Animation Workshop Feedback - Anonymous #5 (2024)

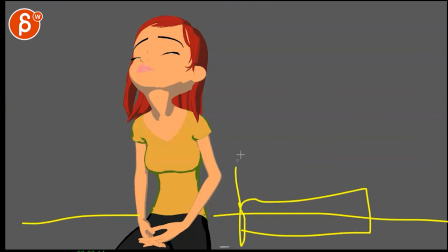(11:30)
Maybe there's just their boxes, you know, supply, stuff hanging here. it's packed it's a packed ambulance and then she just leans against what
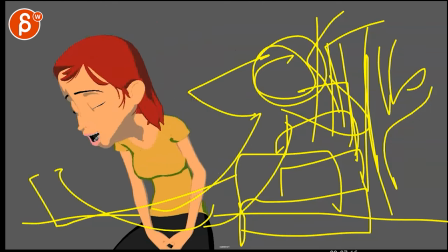(11:40)
is there puts her arms back and starts getting comfortable saying all of this so you don't have to worry about the second character but i i kind of like the
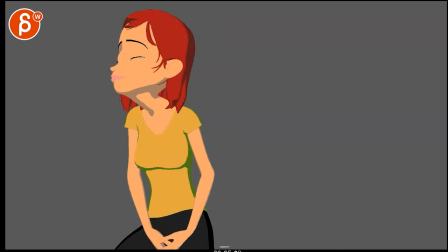(11:48)
idea she could start here look around and then turn and then like i said the the compensation for the kind of repetitive dialogue delivery is that she does something with her body that's a lot more contrasty that will offset that that's kind of my
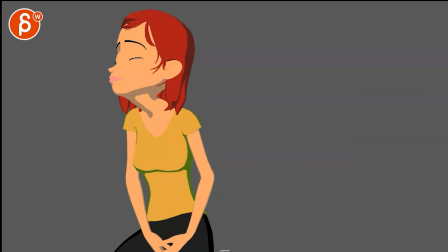(12:06)
my pitch for that feel free to completely ignore but hopefully those were a couple ideas um and i'm gonna leave it at that before i go into other things like to me would be like this is a pretty drastic neck pose where it will go just a bit further back to be a
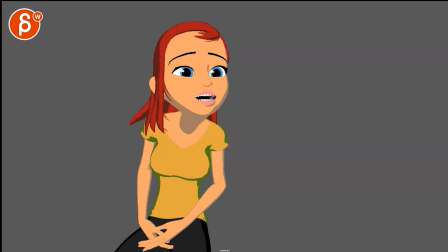(12:22)
bit more aligned with the head here and stuff like that um like it's early days this feels very ik
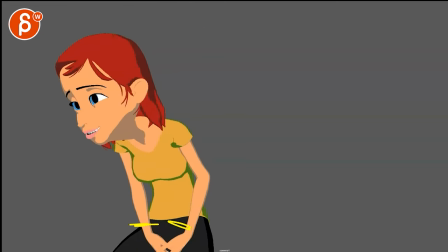(12:31)
I don't know I'm hesitant to go too much into detail just in case you go
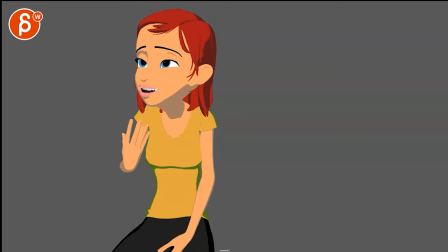(12:36)
in a different direction but definitely that's the biggest issue to me it's just the gesture, the posing and the silhouette of all of this
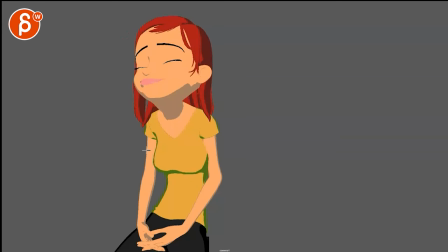(12:44)
but I do like this a lot this is a lot of fun that whole line of action, that hunch pose I love that it's almost like she has no strength in her hands and fingers so that's why she interlocks them just to kind of have a pose there but it still flows nicely with the neck and then she has a tilt in her head and eyes closed. Like this is really fun.
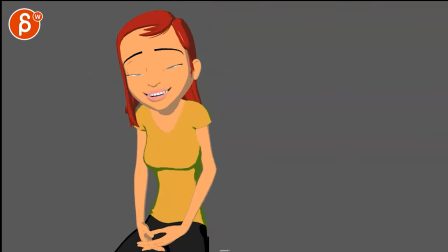(13:03)
I love this pose here. So it's definitely cool and I think you could do all that and then
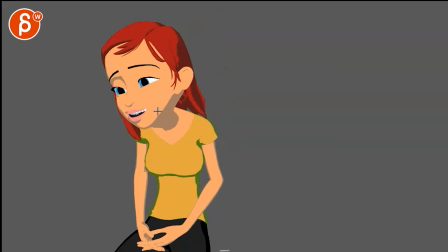(13:10)
have a moment where I love this that she goes back into closed eyes and it could be,
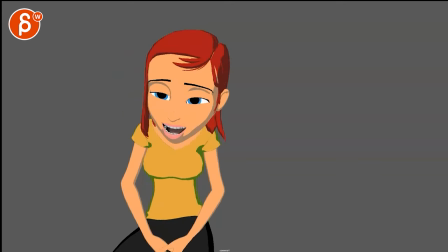(13:15)
it could last even longer and then come out of it here again. It's kind of fun. You don't see that that often that characters keep their eyes closed for a long period of time and given that she has potential drugs or alcohol or something
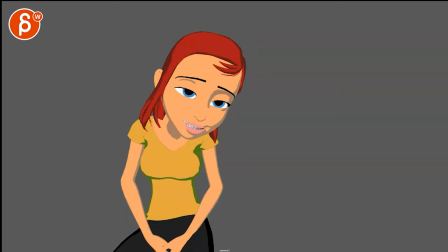(13:26)
it's it's warranted it's okay for her to do that like someone 100% there wouldn't close their eyes for like half the dialogue if that
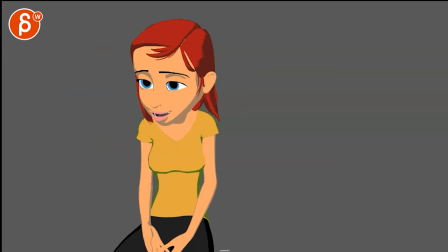(13:34)
makes sense anyway leave it at that let me know what you think and that's it all right there's an email you can sign up you can start whenever you want you can submit whenever you want you get 16 submissions either way a like and subscribe would be awesome all right thank you